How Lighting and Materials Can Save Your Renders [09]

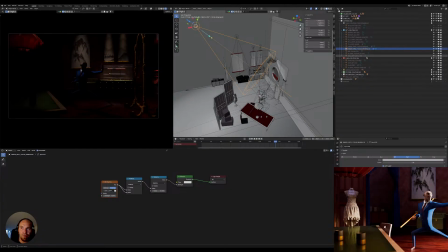17:40 being used as general, supposed to just fake a bit more lighting here on the characters, and also add
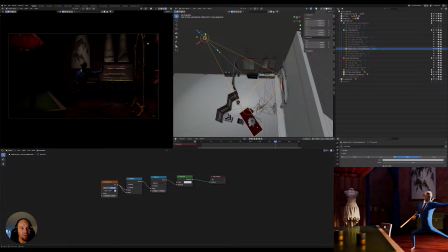17:54 a better point of interest on the mirror itself. So we have these two lights adding here this lighting.
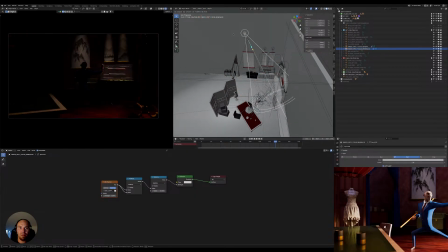Let's see. Can actually leave it to have a bit more.
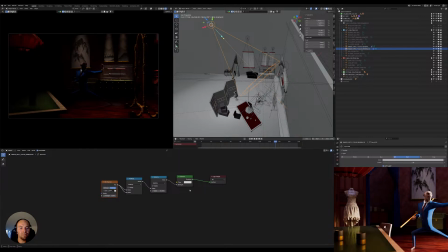One moment. I'll be right back.
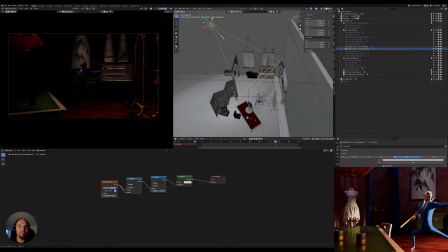19:19 Okay, here we go. Sorry for that, for the interruption. Let's continue on. So I was tweaking this light here that we could leave in general to add a bit more lighting onto the scene here, onto this part.
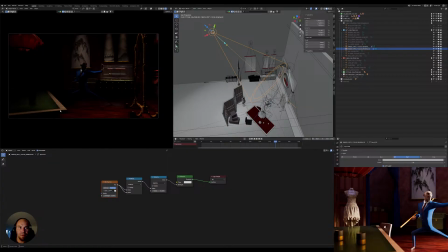19:39 This is fine for me, I think, because then this one is doing this, and then this one is adding this light here. Only I would like to
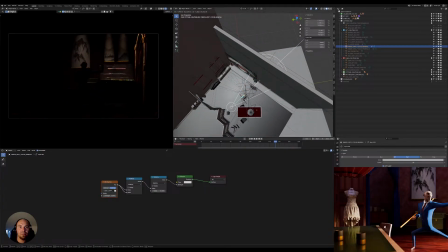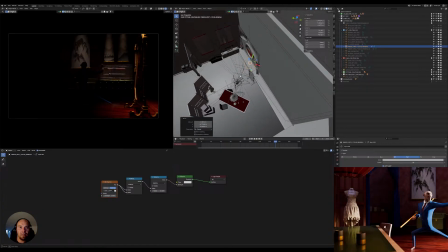20:07 add light onto
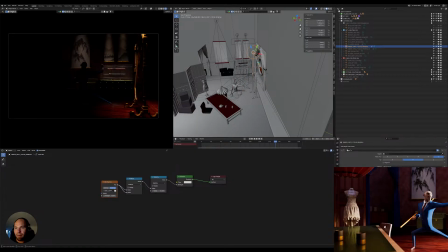20:12 the characters. Now it's currently tracking onto the mirror itself, but
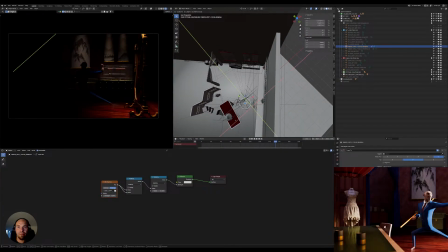20:25 I would prefer to have a bit more control here.
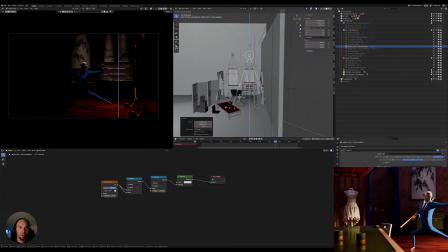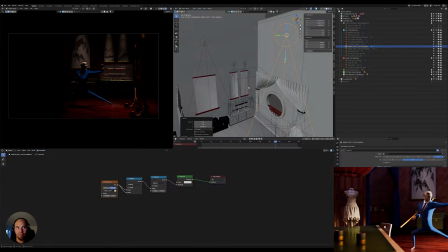20:50 And have something like this.
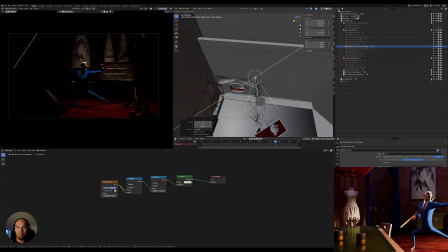20:58 going on here, and then maybe we can tilt it only so slightly. We can lower the spot size itself
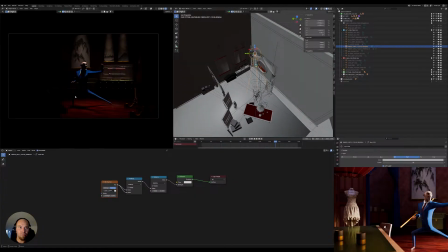21:17 so that we get only the effect mostly on the character and on the mirror itself.
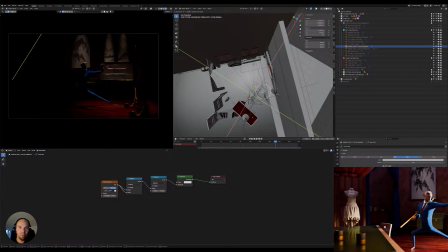Because if we go and get something super soft.